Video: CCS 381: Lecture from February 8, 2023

The tie is loose, the shirt is open, so even though he's wearing a fancy dress, we know that he's coming from a position of wealth or happiness into a position that is not so pleasant. And you know that there is some kind of tragedy, some kind of negative situation. But keep in mind, in this kind of film, you don't have a background story right away. It's essentialist. Essentialism is one of the qualities of a film noir. The character, even when we know about his past, we don't know much. The character is supposed to be anyone. Anyone of us could be him.
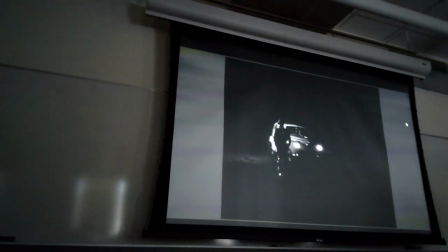He's on the road, in darkness, and notice that he's not even on the side of the road. He's kind of in the middle of the road, and cars are passing by, but he's not even reacting.
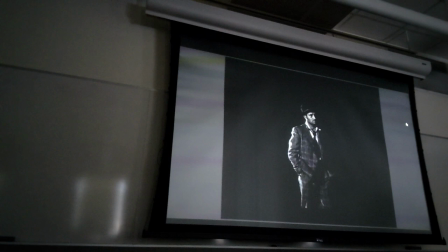He's not trying to hitchhike. Okay, and then you see more and more of him.
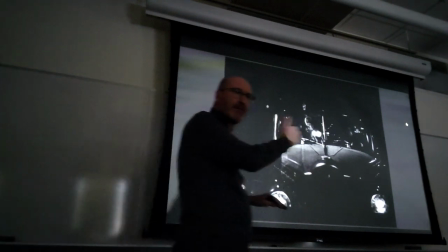Now notice when the first car, and keep in mind every frame, every page on this PDF is 2 seconds later.
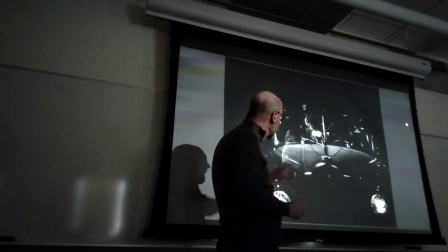Notice how dissonance is expressed in this case. He's hitchhiked, and you notice there is a transition, right?
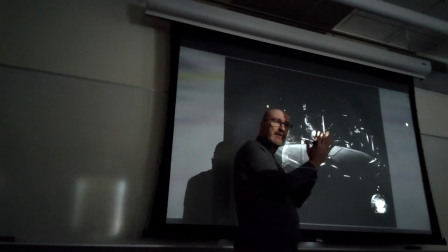One of the dissolved transition where you have a frame from the previous scene overlapping a frame of the new scene, right?
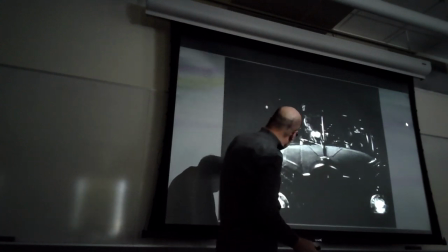So you see the shoulder and the side of Al's body. So you know that the next is the very first frame. Notice that the car is not placed symmetrically within the shot.
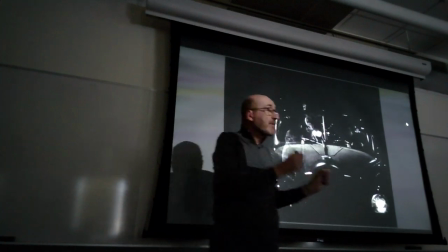The car is not centered. And this kind of asymmetry is one of the tricks of
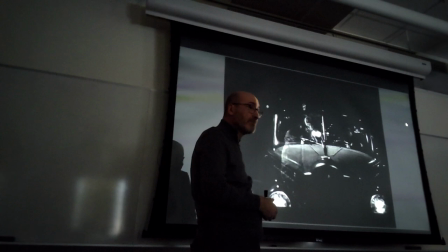the expressionism in cinema. Kind of weird symmetries or angles.
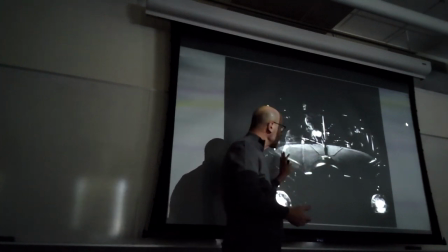And the asymmetry will be emphasized even more by the next shot.
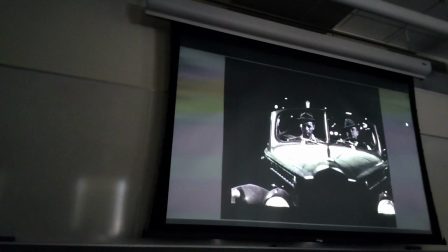Because you see this, and little by little, it's Al that becomes almost central to the frame, right? Not both drivers.
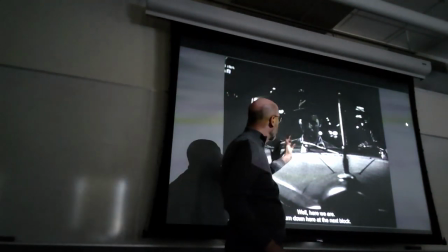And you know that there is a tragic situation right from Al's face.
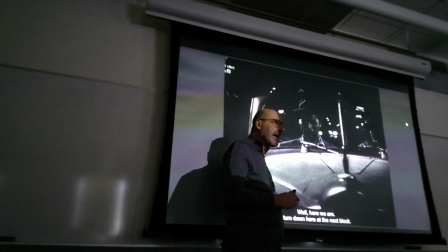But you can't really decipher Al's face. He played the part well. He probably followed closely the directions of the directors.
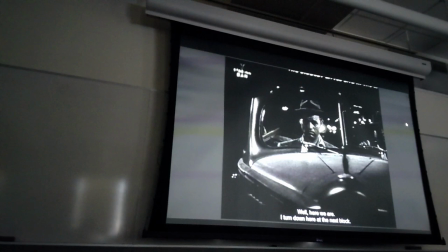And now you see a little bit more.
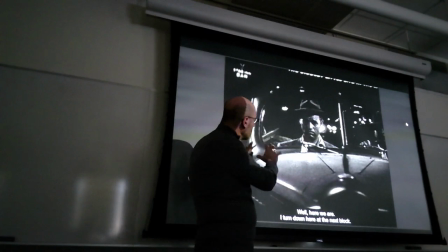And this is one of the few shots where you perceive something around it.
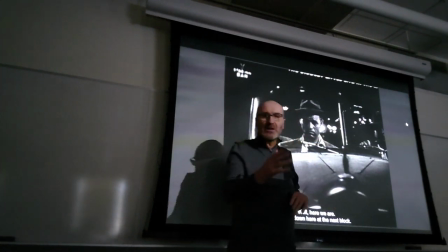Of course, it's all fake. But you see that there are cars, then you will see lights indicating that this is Reno, Nevada,
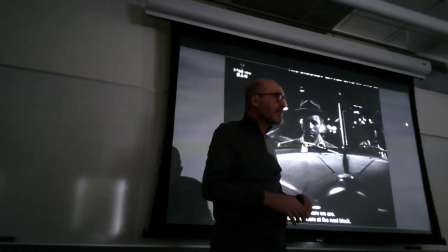and Reno, Nevada in the 1920s and 30s was famous for a sign that says
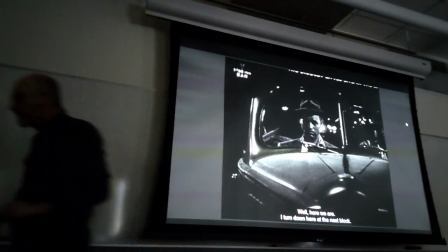the biggest little city in the world. And it was a place like Las Vegas for fun and happiness, right?
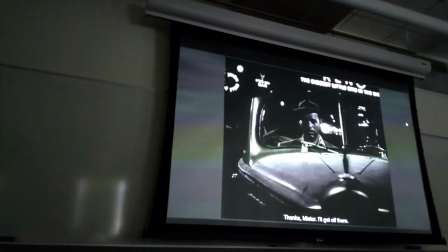And this contrast with him.
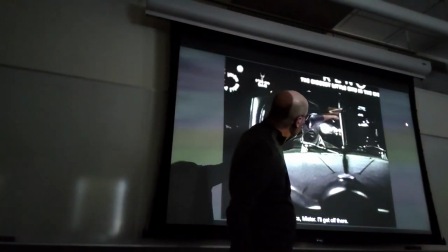See the biggest little city and WO and Reno above.
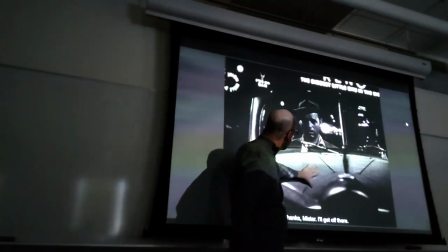And again, is more and more central to the shot with this asymmetry
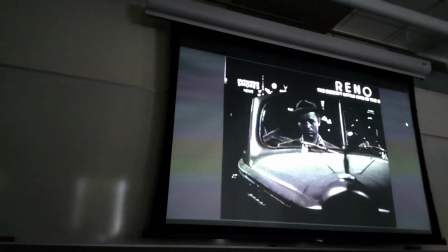that gives you a sense of dissonance or chaos. And now you see Reno. Of course, again, they didn't go to Reno to shoot this. They just put the signs and made it dark.
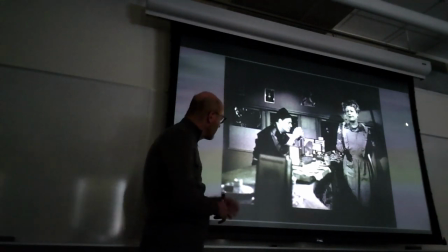Now we are in the diner. And where will you find the protagonist Al?
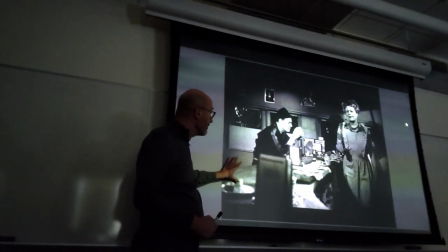You will find him in this corner when he will appear. And there will be only two positions,
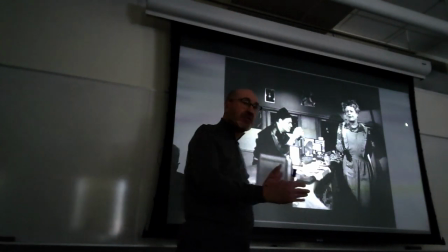Al in the corner, so separate from others, or cornered, maintaining his position.